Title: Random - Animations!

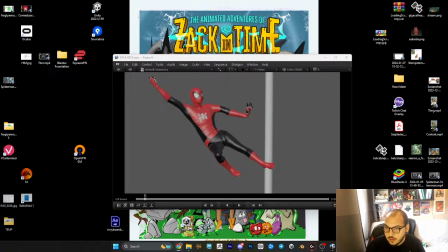I'm doing it. We're doing it right now. You may not think that we're actually doing it, but you would be wrong because we're still doing it.
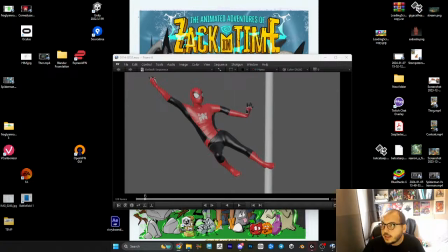As in the stream. Oh man, I hate that this new YouTube thing that puts everything to the side. I can't see what I need to see. Right, so today I'm gonna be animating more avatar stuff.
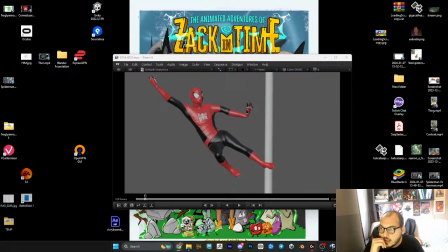And that being said, I'm gonna first do a very quick art feedback thingamajig, and then we're gonna jump right into all the rest.
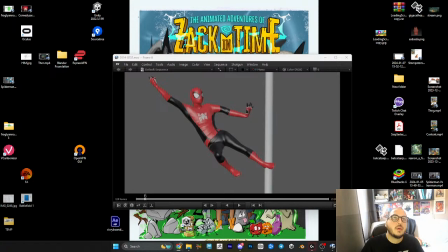Do I have all the things that I need popping up and all the things that I need them to pop up at? Believe I do. Alright, I think we're good to go.
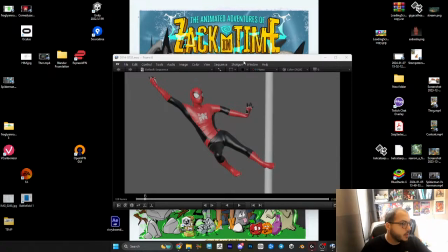Right, so I'm gonna record this. So Zim sent this animation and asked for some feedback.
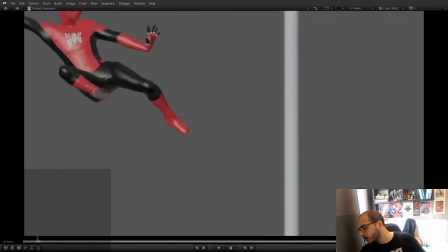I'm gonna start by giving him some feedback. Where's my glove?
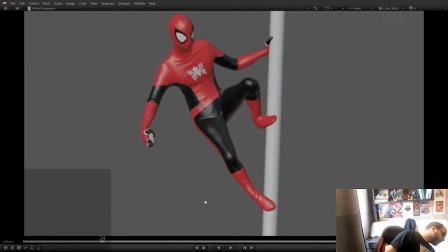Okay, I don't know my glove is. Where is the glove? Stop recording. Also, I have a bunch of
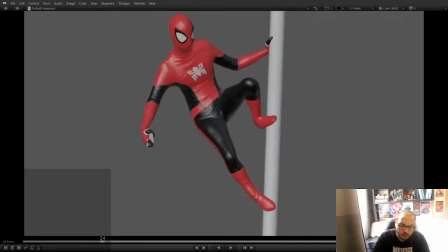things that is recorded here that is not necessary, isn't not at all. Where is it?
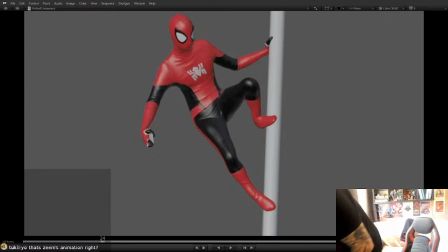Oh man. Come on. Where is my... There you go. There it is. Found it. I found it. Hello. Hello Tuki. That is Zim's animation. He asked for a review. I'm gonna review it for him.
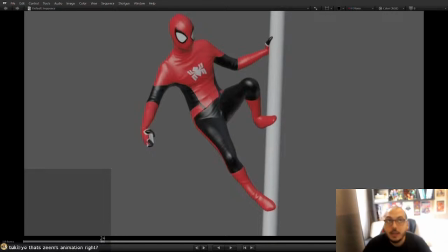I was just trying to find my glove. Alright. Recording.
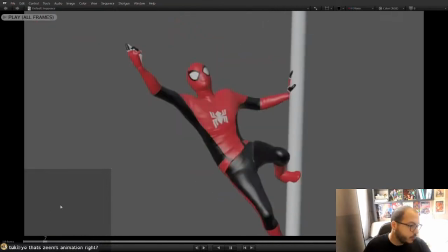So let's review this animation for Zim. Boom. Spider-Man jumps in.
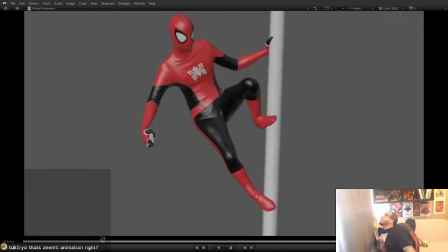I can't see anything because of reflections. And then he puts his phone in the thing.
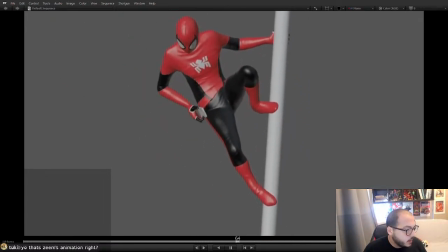Right, so this is quite cool. I think there's some posing things that could make this better.
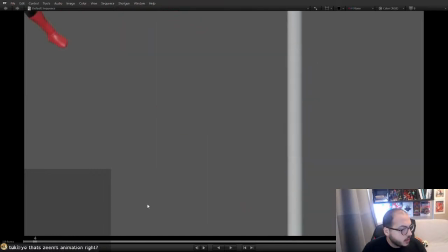Mainly, I think the main issues that I've spotted is based on posing. There is a bunch of poses where it makes the character feel a bit broken. There's a feeling I'm getting in this landing poses. It kind of feels like, landing here.
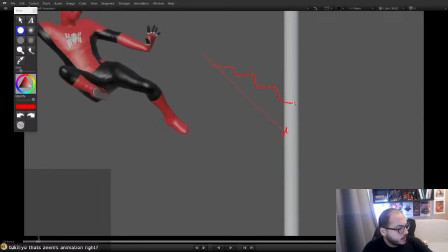His poses kind of feel like that, instead of going on like a straight line. I'm not sure if this is a straight line. There, yeah, so this feet feels like it would land here if it kept going straight, but then it lands here.
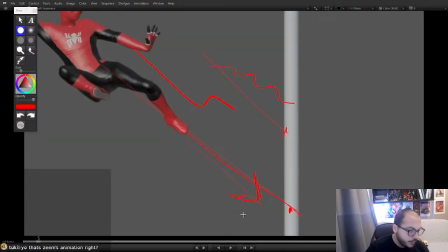So that's a bit jarring, like the feet actually goes like that. It's so fast, it happens in a few frames that you kind of miss it.
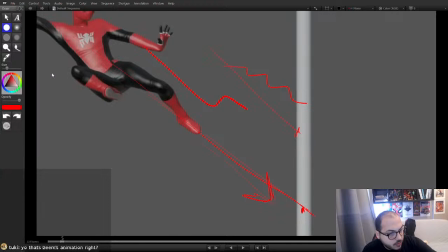So I had to watch it to figure out if what that actually is. I think that could be helped, like you should put this on basically a track where the feet is traveling, especially because that's the first thing that makes contact, and make sure it lands where this thing is pointing at here and not here.
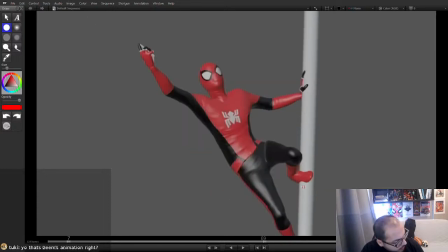Then you can do like a little feet adjustment and make it go up, and after it lands it's sliding here,
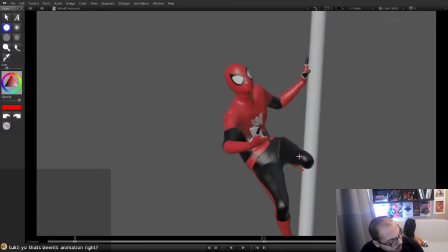so when the feet is connected it still keeps going up, which makes it lose
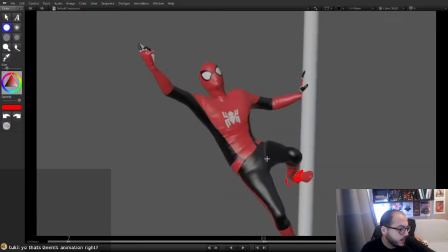the weight that it's carrying, because as the first thing that lands it's kind of has to have the rest of the weight pushing onto it, and it has to be the strong stable thing that carries everything, but instead it's sliding.
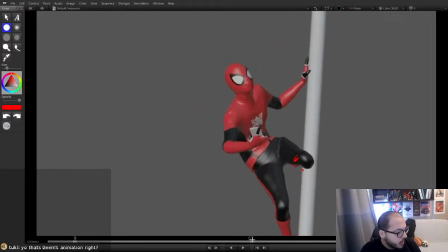When that slides it makes it lose that impact altogether. And I'm now just realizing there's some camera motion here.
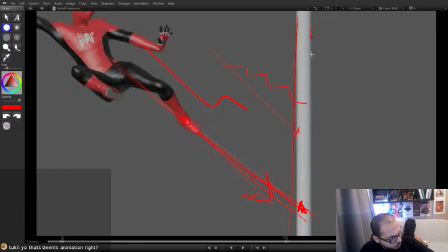I can only tell that the camera motion is happening because of this thing moving.